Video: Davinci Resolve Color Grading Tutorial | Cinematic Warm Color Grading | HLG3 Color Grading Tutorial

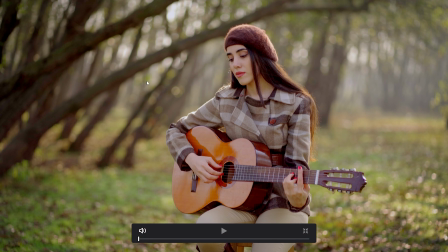729s
You should add blur. And as you see, it makes the background more blurrier. It gives a more dreamy look to your video, which is really nice.
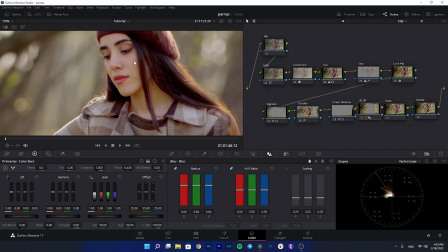741s
But please check that your subject is not affecting your subject because we added so many softness here.
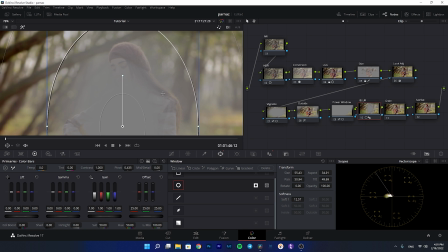748s
It's not really selecting the subject, so it's okay.
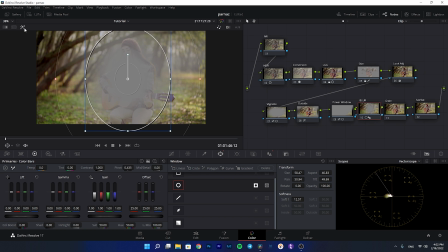752s
You can again increase the size to be sure that your subject is pretty sharp and you are not blurring the subject.
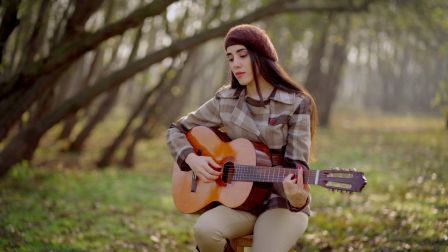760s
Again, let's check it. The blur, see, it is really dreamy. It gives the look of a 1.4 sigma lens. I didn't have a sigma lens here, but now with this
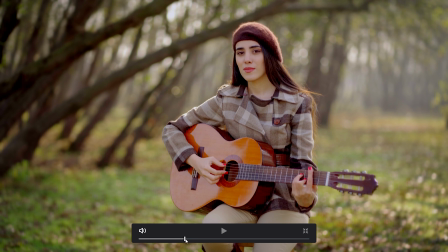773s
editing, I'm adding so many blur and it makes the shot more dreamier.
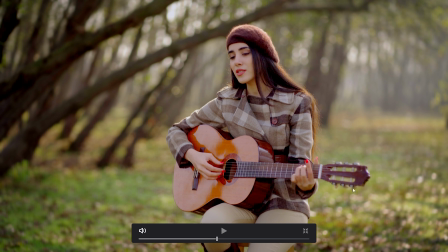779s
It has selected a little bit of the guitar, but again, you can play with the power window if you do not want this to happen.
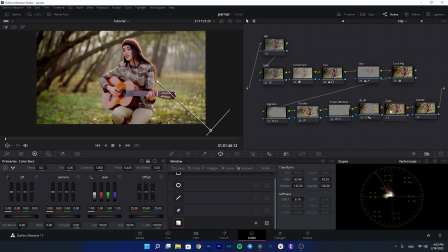787s
Now after that, I'm adding some grain to the shot. You can do this or you cannot, but I prefer adding grain. So I'm adding film grain here.
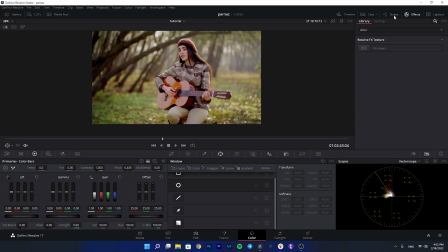800s
Sorry, I should select this part.
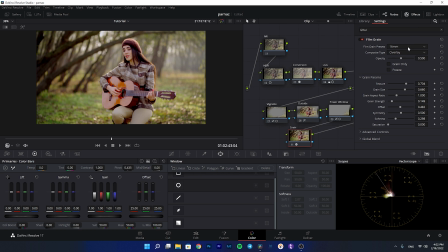805s
And add grain. I will add a 35 millimeter grain.
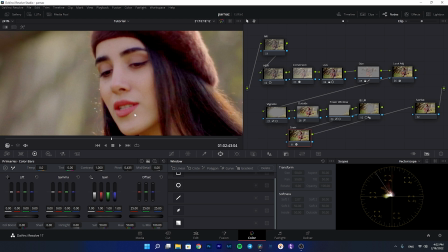810s
And as you see, if I check this, it makes so much difference. It gives character to your film.
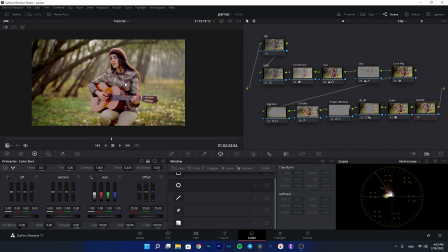818s
And after that, in the last sequence, I want to play with the sat versus sat.
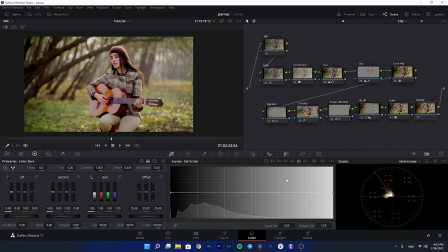826s
What this does is that it decreases the saturation of the saturated parts.
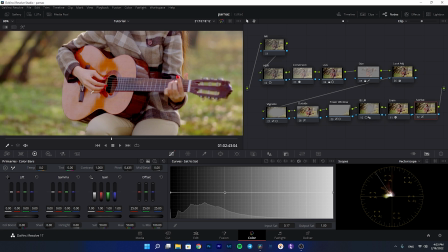833s
For example, there are some parts in the video which are really saturated.
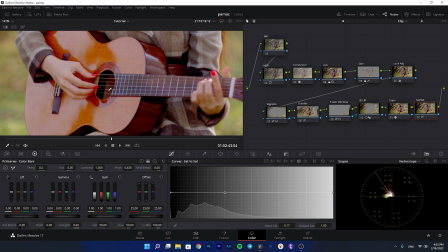837s
For example, the guitar, her nails, and these are the really saturated parts.
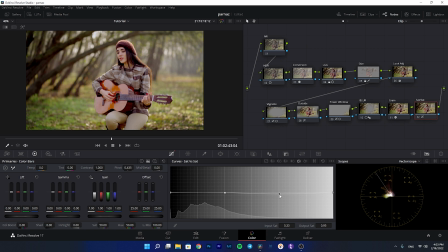843s
So I want to decrease the saturations here. So I will decrease this. As you see, this does makes so much difference.
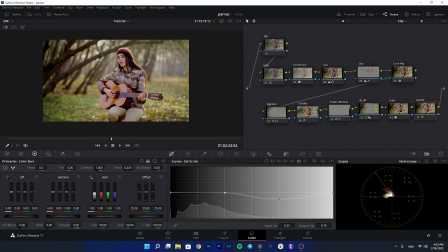850s
It makes the colors in the video more
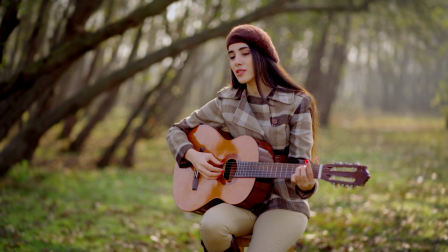856s
similar to each other, and we do not have any more really saturated colors, which is really important.
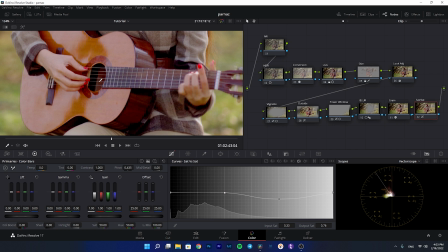863s
This mostly happens in HLG footages. I don't know why it really saturates the red parts of the
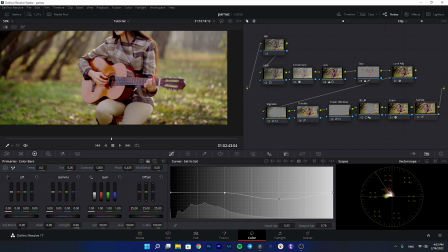871s
video, but you have to do this in order to fix it.
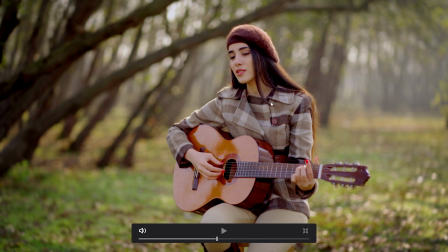875s
And also, I feel that the overall shot is a little bit really saturated in my taste,
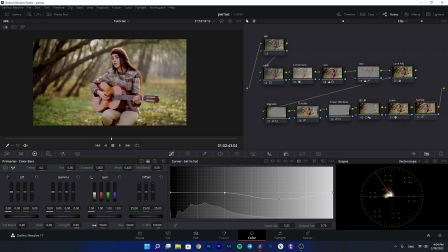881s
so I will also decrease the saturation here to
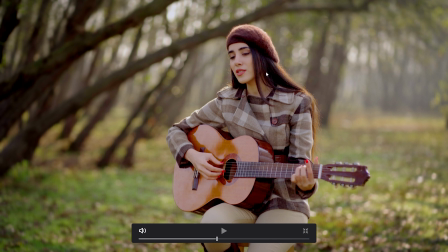887s
47 48, and as you see here now, I think it's much more balanced. And if I do a before and after, you will see that how far we came. And I think now it is really good and it is really dreamy.
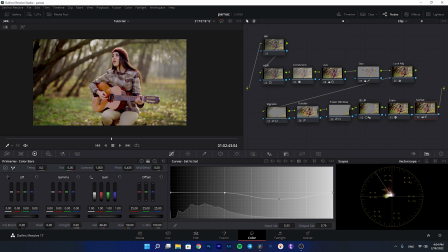904s
I added more blur here compared to my first color grading, which I posted in my channel.
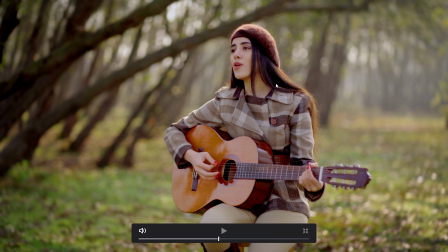913s
And now it's, I think it's more dreamy. And here is the final result.
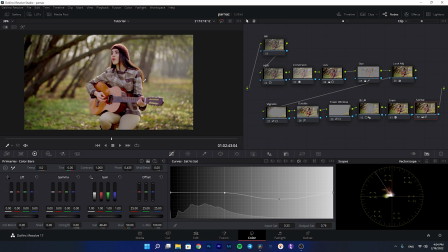919s
Let's check it once again and see what we achieved.
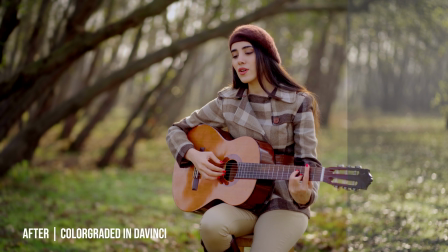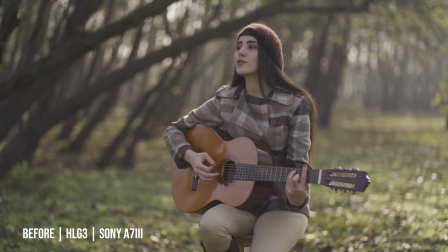So as I said, it was really easy and it was not complicated, but again, if you have any questions, feel free to ask them in the comment sections. I would be really glad to answer them, and I will be seeing you in my future videos. Goodbye.